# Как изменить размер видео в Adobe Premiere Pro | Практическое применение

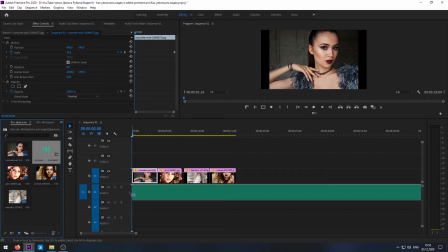[4:20]
Теперь, например, если добавить музыку,
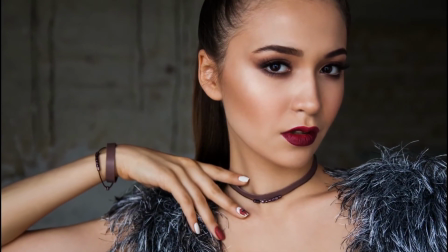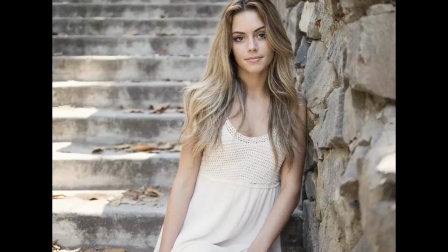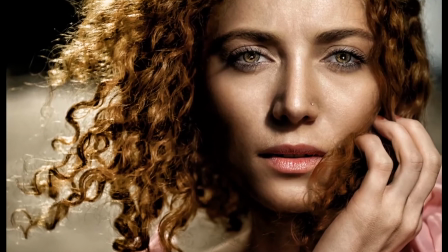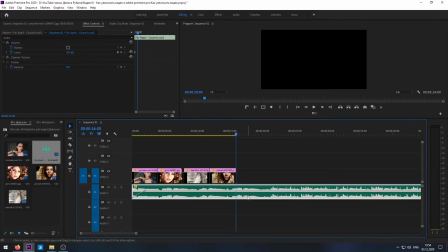[4:39]
Какая-то такая у нас прикольная штука получается с лайт-шоу Можно,
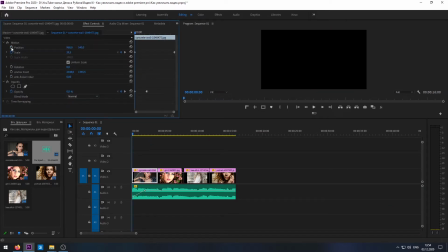[4:43]
ну чтобы как-то кадрирование соблюдалось Сделать здесь еще так же по позишину
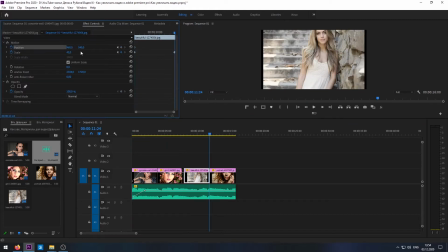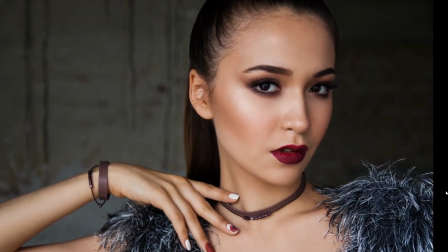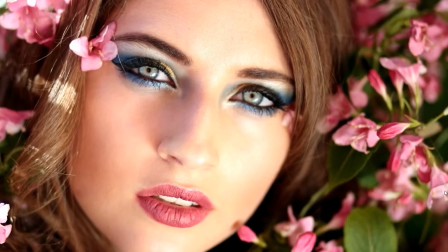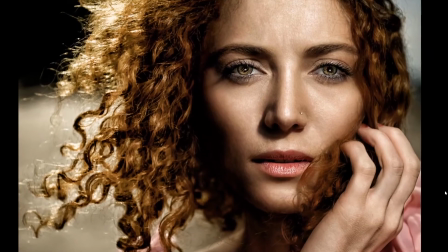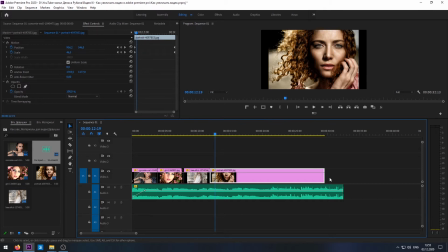[5:09]
Ну и собственно если ключи поставить чуть подальше Вытянуть фотографию, то получим медленное движение Это главное
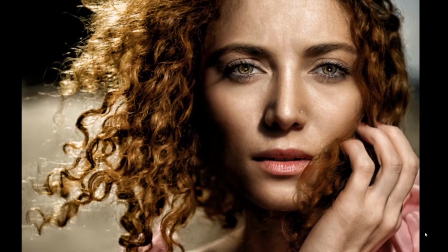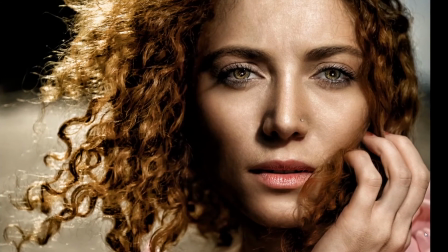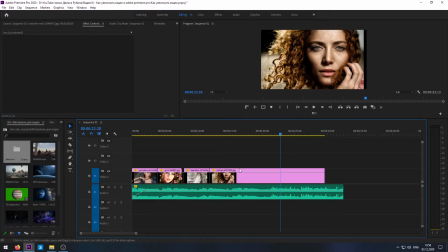[5:27]
С фотографиями разобрались Дальше Как еще можно использовать
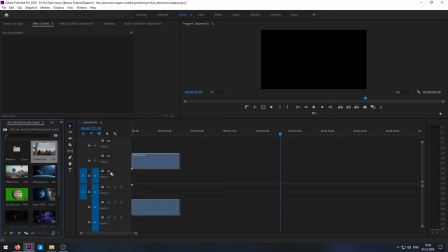[5:32]
наезд Например можно сымитировать эффект параллакса Как этого добиться Например,
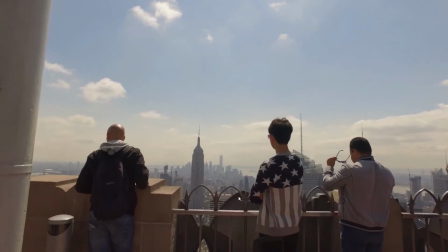[5:37]
у нас есть вот такое видео, сейчас звук уберу, в котором, ну такой долей эффект, плавный наезд.
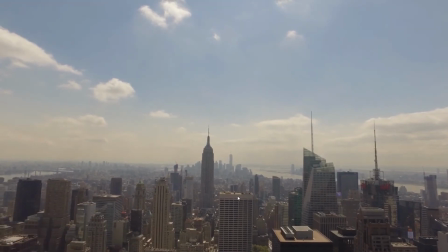[5:43]
Давайте я покажу, что с этим можно сделать.
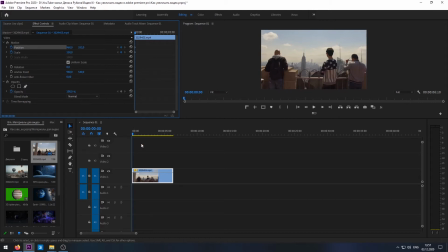[5:45]
Поставим ключ Position здесь, увеличим до 50%, до 150% и, ну давайте, может быть, где-нибудь здесь. А здесь мы поставим базовый, показать. Смотрим, что получается.
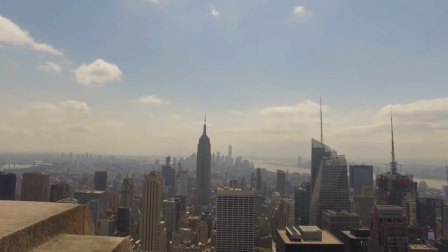[6:03]
Видите, такой эффект как будто разъезжается в пространство немножко, это эффект пролакса. Сейчас, для примера, я рядом поставлю вот
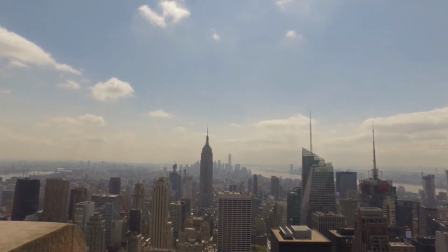[6:14]
этот оригинальный ролик, а вот это с нашим эффектом.
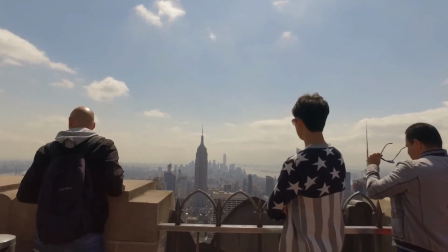[6:22]
Прикольно, да? Снова оригинальный ролик и с нашим эффектом параллакса.
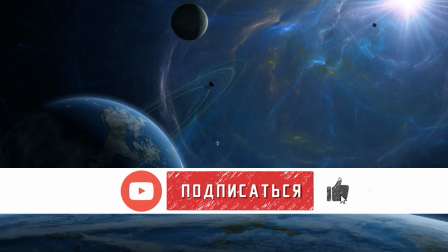[6:34]
Дальше возьмем какую-нибудь картинку, да, такой космос у нас. Можем проанимировать сам космос.
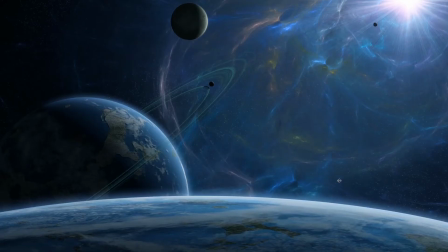[6:43]
Допустим, плавное движение бывает. Еле заметно Еле заметно,
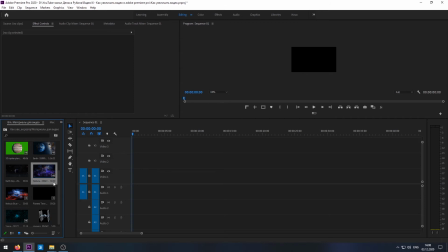[6:51]
но тем не менее свою атмосферу создает Теперь рассмотрим еще одну фишку Как можно использовать увеличение размеров изображения Допустим,
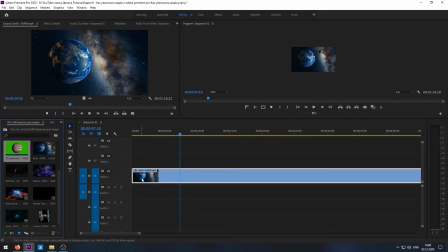[6:59]
у нас вот есть такое видео Если найти с зеленым фоном на хромакее какой-нибудь
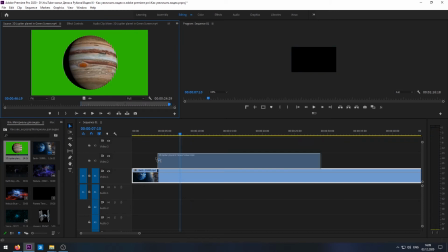[7:04]
Юпитер Взять фрагмент отсюда Теперь на Юпитере
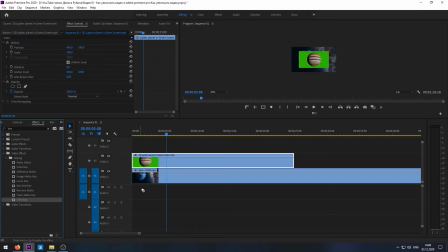[7:10]
Уменить ультра-кей Все, мы убрали фон И, допустим, сейчас мы его разместим где-нибудь здесь.
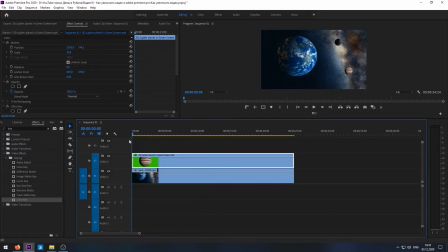[7:23]
Надо задать ему какое-нибудь движение.
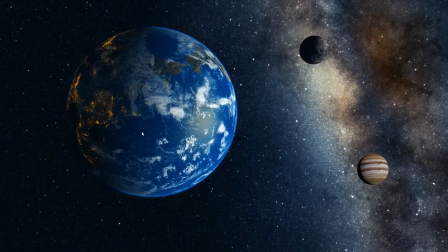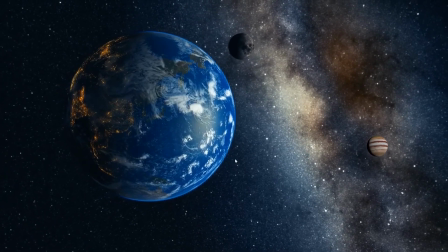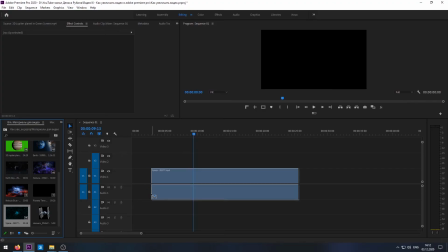[7:44]
Ну, примерно такое можно сделать. И, к примеру, может быть вот такая у нас картинка.
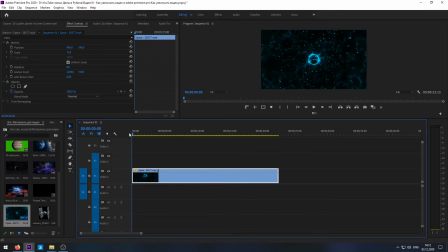[7:52]
Такие круги мы как будто сквозь время и пространство летим. Сделать можно такую штуку. Это у нас видео в разрешении 2К, поэтому можем воспользоваться избыточным разрешением. Поставим здесь Scale Position. airscale поставим 150
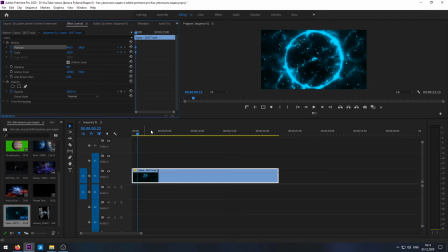[8:06]
чтобы у нас окружность была практически в размер кадра сейчас пока